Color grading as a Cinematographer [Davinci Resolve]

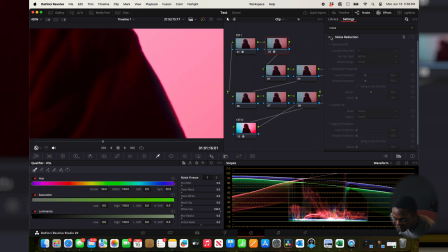(8:18)
And if you zoom in there, you can kind of see what this has done to clean up the noise in our image.
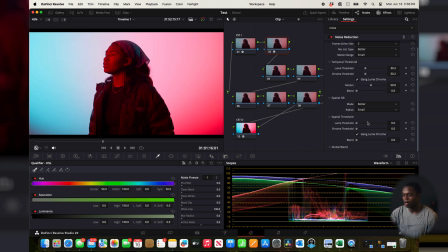(8:26)
Then I come down here to spatial and your noise reduction really softens your image. So what I tend to do is to come before the CST out node and sharpen my image to add that sharpness back in there. And I usually keep this on the default setting. Really quickly, I want to discuss the difference between color correction and color grading. Color correction is essentially taking what went wrong on set or what things happened badly that you couldn't control, whether it be because of time or resources or lack of lighting, and you essentially just try to fix those with color correction. Your color grade, on the other hand, is creating the look that pushes the story.
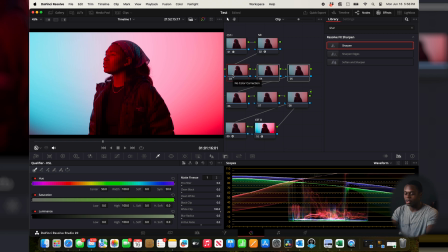(9:16)
Let's talk about the color correction process first. So first thing I usually correct is exposure, and then I come over and adjust contrast, and then I also adjust my white balance. Usually these are the things that you usually try to correct,
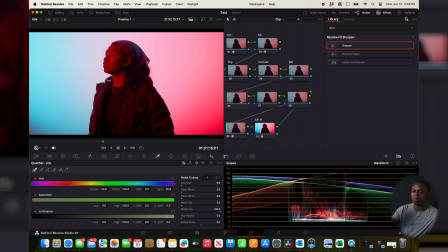(9:35)
because sometimes the contrast ratio wasn't right on set, or the exposure was just a little off, or your white balance was a little off. This isn't a fix to bad footage. This is to adjust what was a little bit off.
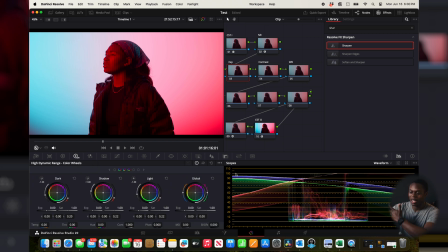(9:52)
So typically what I would do with exposure, I like to keep my highlights between 85 and 75 IRE on these scopes here. I'll come to my waveform and kind of make sure I'm gauging it properly, and I'll come to my HDR wheels,
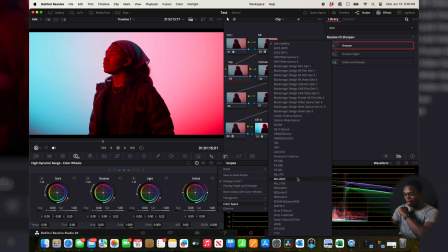(10:09)
and then I'll click right here and make sure I'm in the correct color space that the camera was in. This is not affecting your image, but this is affecting how the wheels interact with your image, so that it actually,
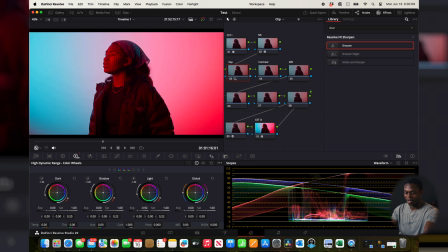(10:22)
when you bring it down a stop of light here, that's actually how much a stop of light was in your camera. And since I overexposed by 1.7 stops because I shoot in log, I typically bring this down to correct for that.
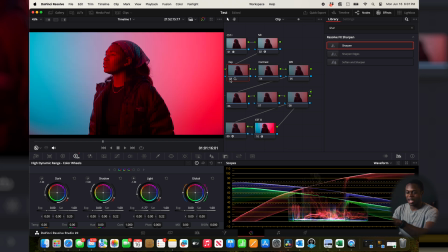(10:37)
And you can see the effect that this has had in kind of taking away how washed out that image was and the color was, so I don't have to essentially add saturation within my image in the color grading process. The next thing I tend to do is to add a bit of contrast.
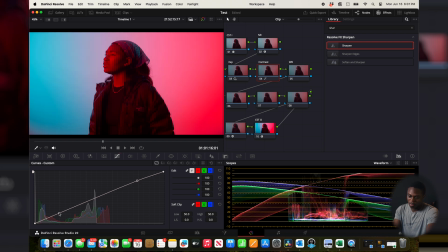(10:54)
This is something that I typically do to kind of just add a little pop to my image. Because I did light this image properly, I don't need as much contrast, because it is the correct contrast ratio between light to dark.
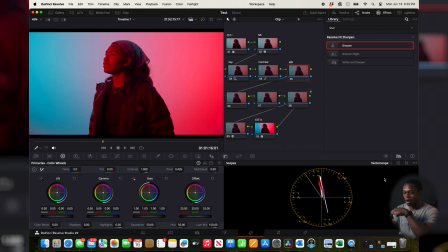(11:08)
Usually what I'll do with my white balance is I'll come over to my vector scopes. The reason why white balance is so important is because it affects how your skin tones look, how rich they are. It affects what story your image is telling. So it's important that you have the correct white balance to get started with correcting your image.
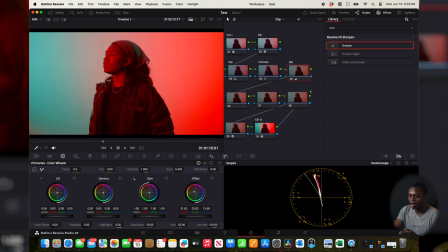(11:28)
Essentially here with this RGB lighting, all I'm affecting is how red or how blue I want my image to be. And because I lit it properly and correctly, I don't have to affect my white balance.
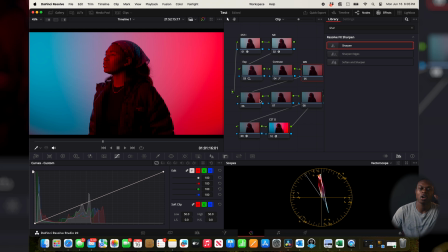(11:41)
Next thing that we're moving on to is our grade. Let's start with saturation. To add saturation to my image, I usually come over to the hue versus satin node. The color I'm trying to intensify here is that blue, so just adding a little bit of that blue there.
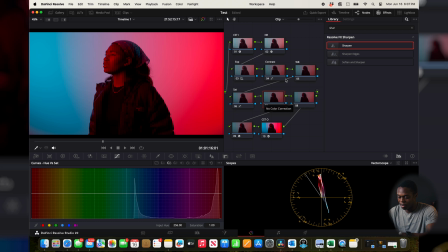(11:57)
The next step that I take is I add a bit of film grain, and I drag that film grain over. And usually the film grain I use is a 16 millimeter 500T.
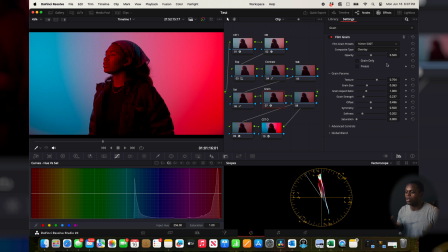(12:11)
It is an indoor shoot, so I'm going for the 500T film grain, and I usually keep that default. The next thing that I add into my image to grade it and give it like a look is halation. And I typically keep this on default.